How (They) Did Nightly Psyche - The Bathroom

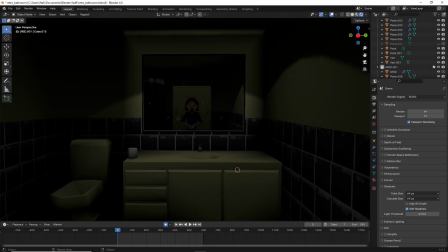Hey everybody, welcome back to Boundary Break. Today we're going to be having a look at I've forgotten what my favorite game of all time is called.
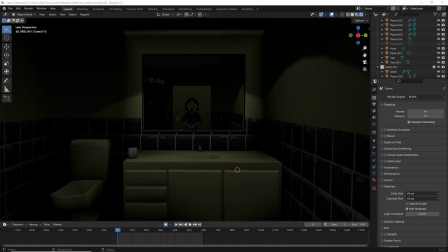The game Psyche, specifically at the scene taking place in the bathroom.
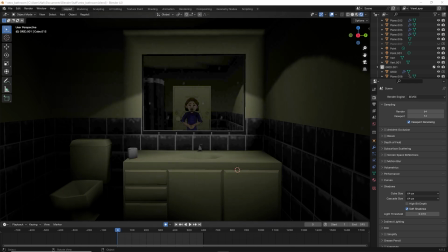As you can see, I've imported all the models into Blender and the animation and everything conveniently, so we're going to be having a look at how they did it. You might be able to tell based on having seen the
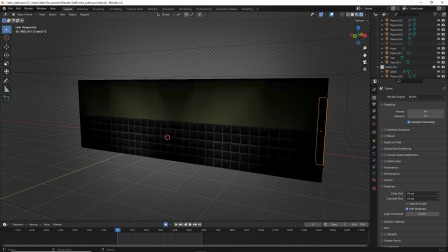cutscene that it's actually two identical bathrooms stuck together.
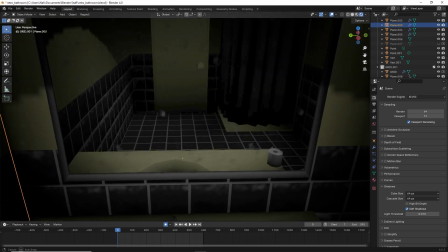This is how they had to do mirrors back in the day. They didn't have
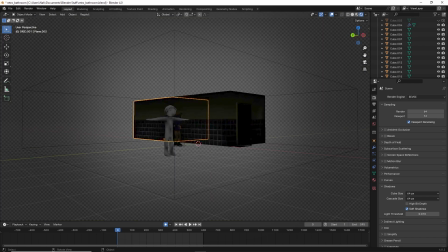what's it called? Reflections. Outside we have what looks to be a
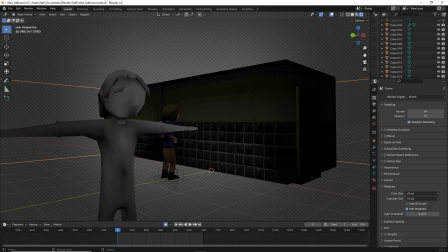backup in case the model didn't work correctly during animating, so they could change it instead of having to recreate it all.
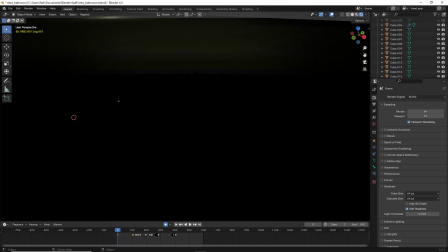We also have the reflection out here because initially the initial cut camera you can see him,
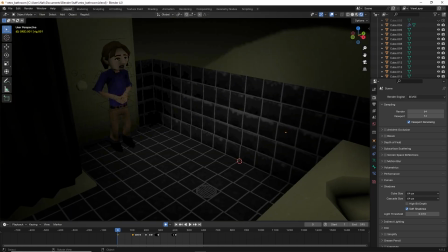and I guess it was added in after the fact.
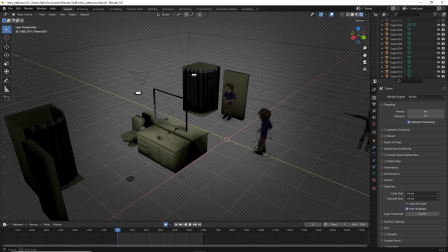Let's take a look at the bathroom props. Here on the floor there's a drain.
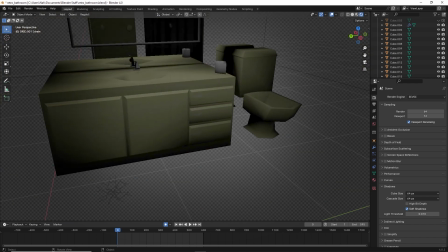Bathrooms have drains on the floor sometimes. We have the cabinet, the sink,
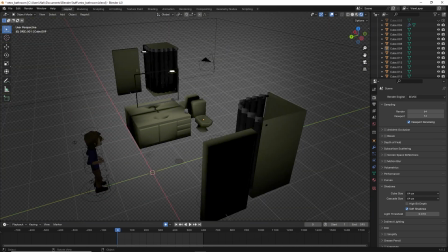toilet paper, and toilet. And we also have shower and the light up here.
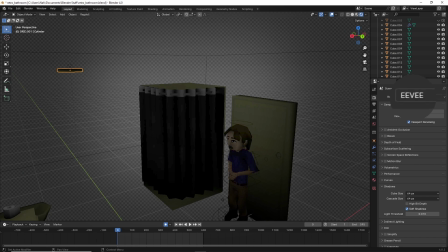As you can see, I'm doing this in Eevee to look more accurate to how the game looked on console. If I had everything enabled still, and that's the fog.
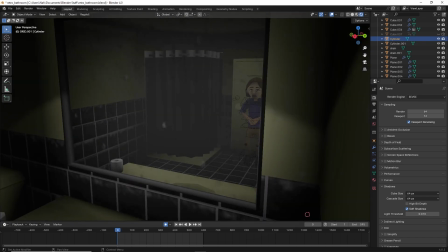If I had everything enabled still, I came in and put it on cycles, it would look objectively better.
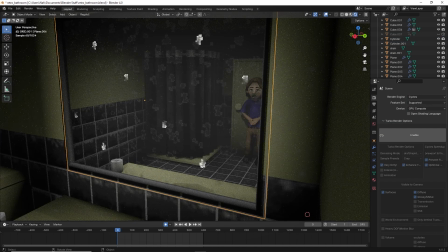Well, not that part.
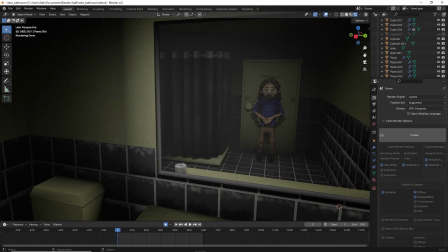It would look better, but it wouldn't look like how it looked on the console, because this was way back before 3D was the
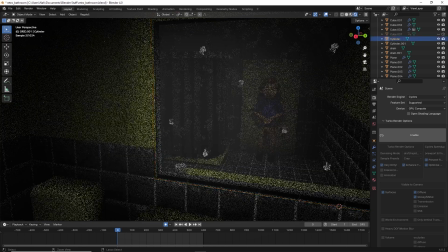way that it is in this.
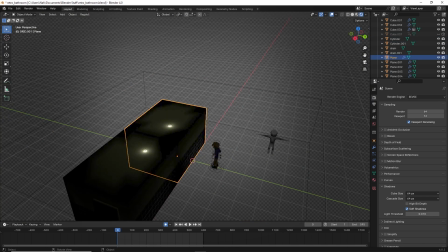As you can see, all of the textures were done with they're like pixel
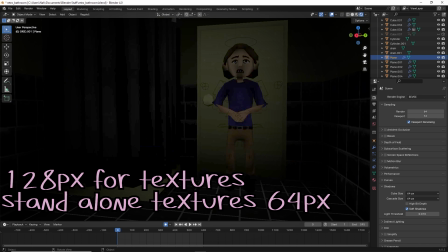resolution, so like 128 by 128,
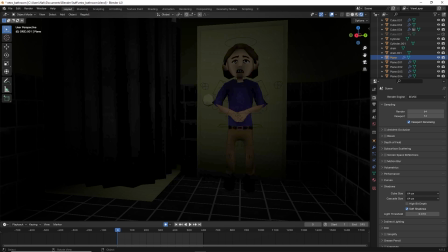but also to add more detail to the models they did a thing called vertex painting.
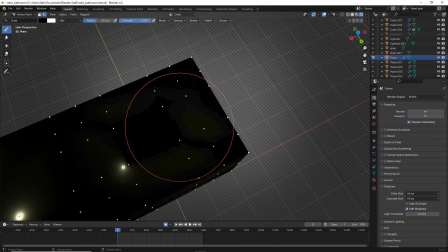As you can see, if I did this, it's like, wow, I added some shadows to this.
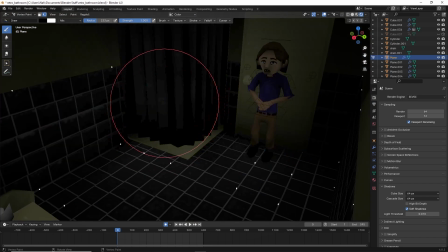So that's basically how you create a very simple sort of ambient occlusion, or just things being further away from your light source.
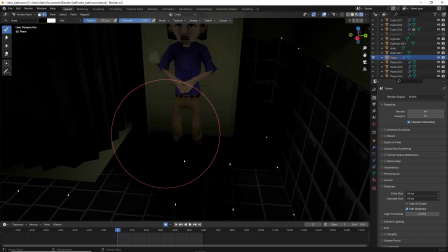You just add some darkness. Wow. This was also done with the character.
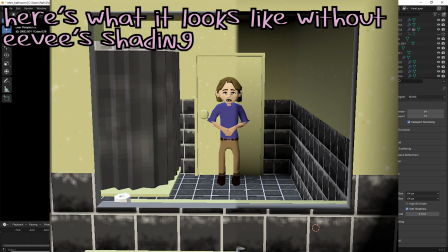As you can see, there's like ambient occlusion around darkness.
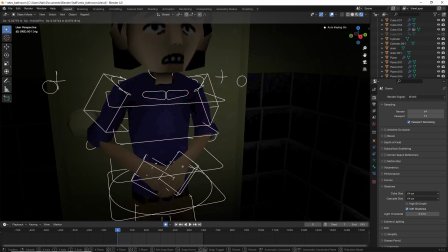The way that their body sort of snaps to the vertex like this was to do with the game's engine,
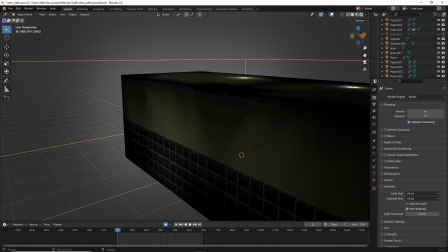but also I have an add-on for Blender that
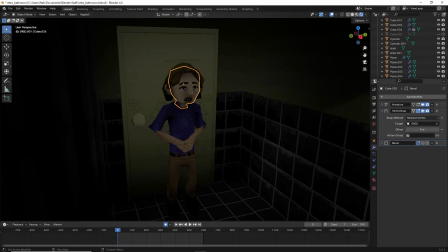does Vertex Snapping to this grid,
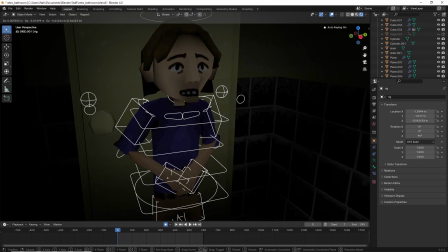so it sort of moves the vertices around, vertices around, to give it that old sort of look.
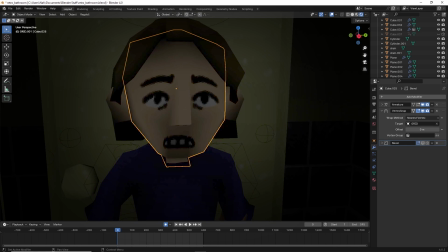Originally, as you can see here, the models were going to be beveled,
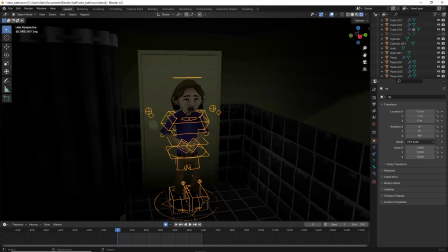but I think that the reason the developers of Psyche didn't go through with that is because when the character's in light,
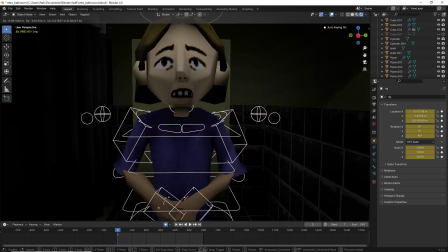and then the character moves around, you occasionally have a thing like this,
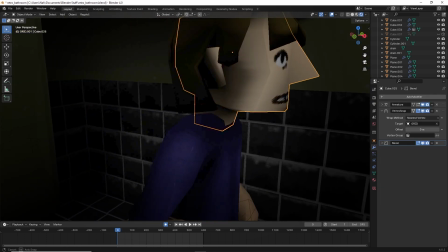where because of the way that the bevel works, that's all against the light or something.
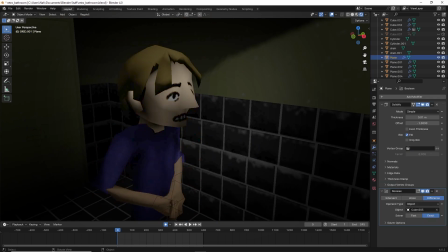So it was originally going to look a little smoother, but for clarity's sake, detail, just let it love those hard polygonal edges. There's some tries.
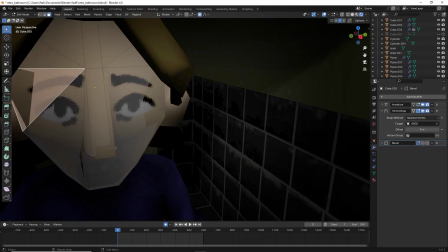The tries were probably done by hitting Control T on a square face.
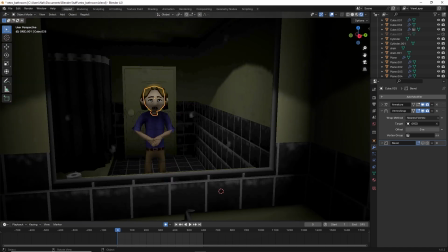I don't need to include that.
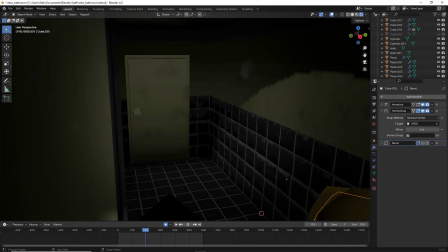Let's have a look at the actual animation, because, you know, why are you standing here?
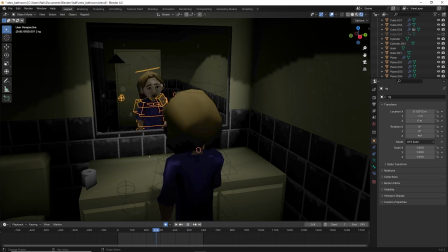Let's take a look at the actual animating, because as you can see,
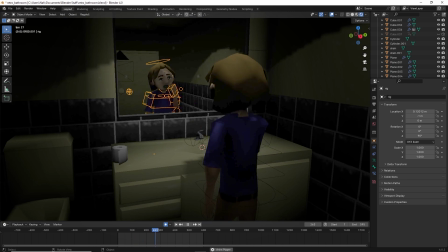this does not look like how my animation style looks, because this is a cutscene from a video game. So this is actually pretty different to how I animate, so that's how you know that I didn't animate it.
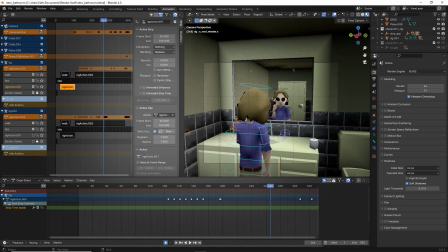Wink. Blender has a thing called a non-linear animating workspace, NLA, where you can see a whole bunch of these layers.
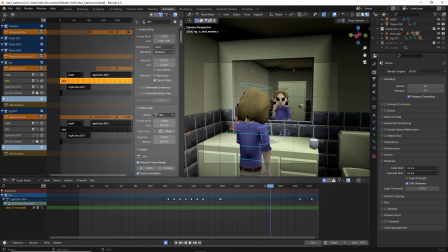As you can see, there's the idle animation. That's sort of where the breathing sort of looks.
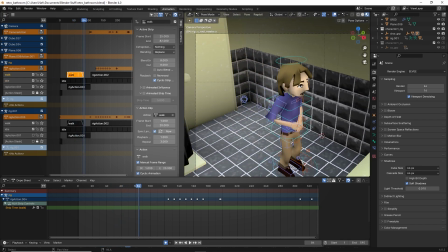As here you have the walk, and that's the walk cycle,
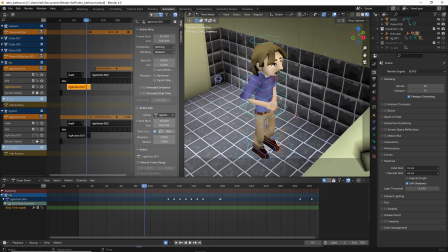and then this rig action moves it forward to sort of match the movement.
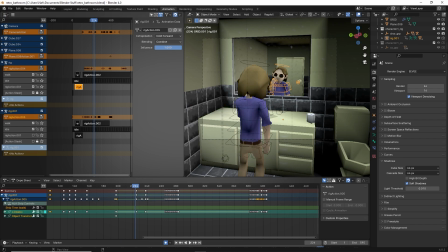Interestingly enough, when the reflection becomes evil,
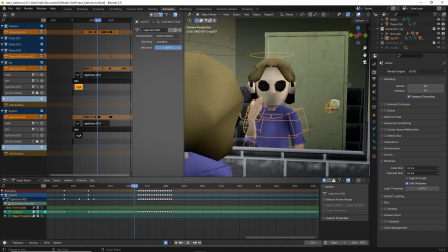it becomes frame by frame animated to make it look more like something inhuman has taken over it. Here the character sort of crawls out to grab the camera.
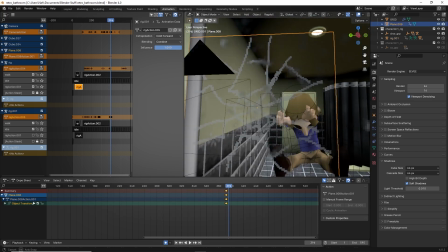This mirror breaking effect
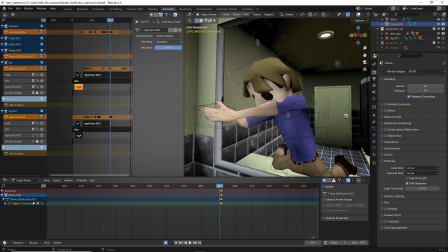is just a plane that is moved on when the camera hits it.
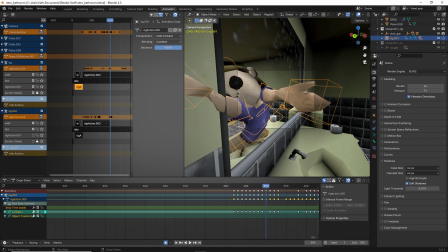This character was actually animated differently. It was kind of weird.
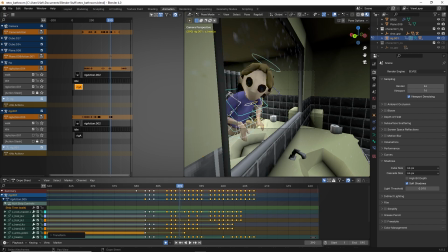It was originally animated where there would be spaces between every 3 frames to sort of make it look more jerky, like this.
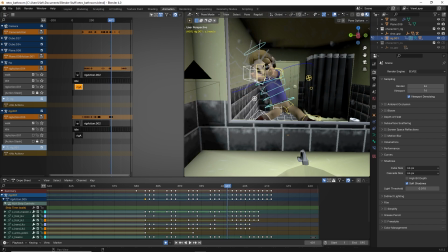The reason I think that the animators for the game didn't go with that is because it was weird, I guess.
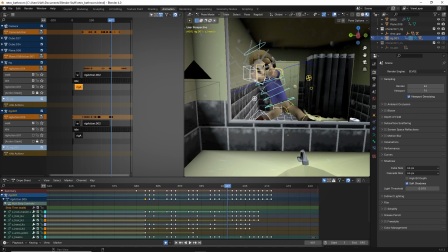I mean, I can't say what people, however, when this game was made, were thinking.
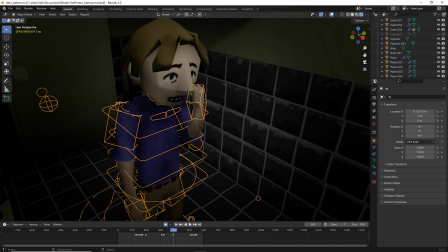The way I did the textures for the character is, I mean, the way that
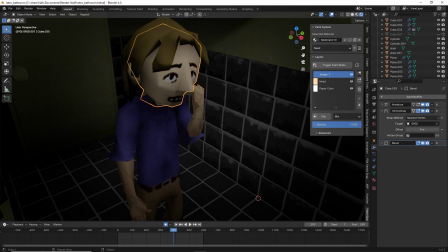the way that the textures could have been done for the game was, I found this
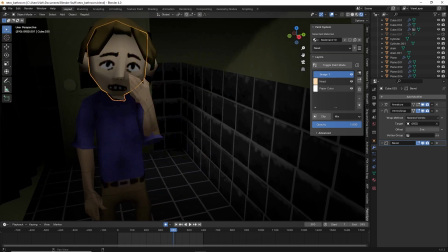plugin for Blender that is like lets you do layers for painting on the model.
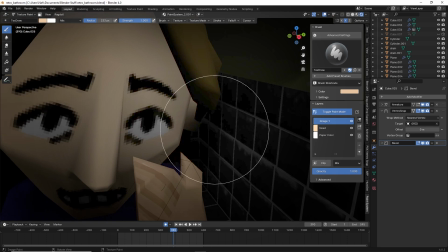So if you go into paint mode, you can like paint on it, and then if you didn't want to affect that layer, you could add a new layer,
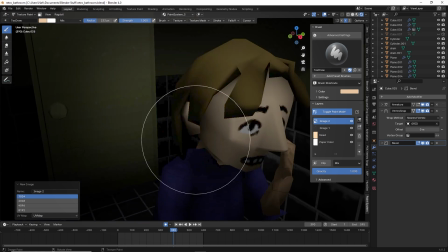and then when you go in,
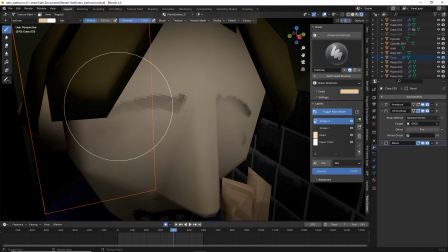you can like when you go in, you can paint, and then you can say, oh, I don't want it to mix, I want it to be an overlay.
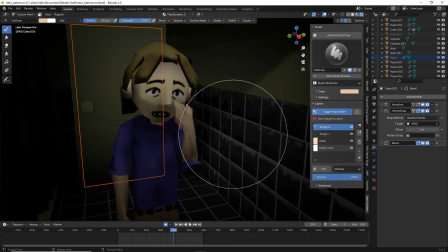And like, oh wow, look at that.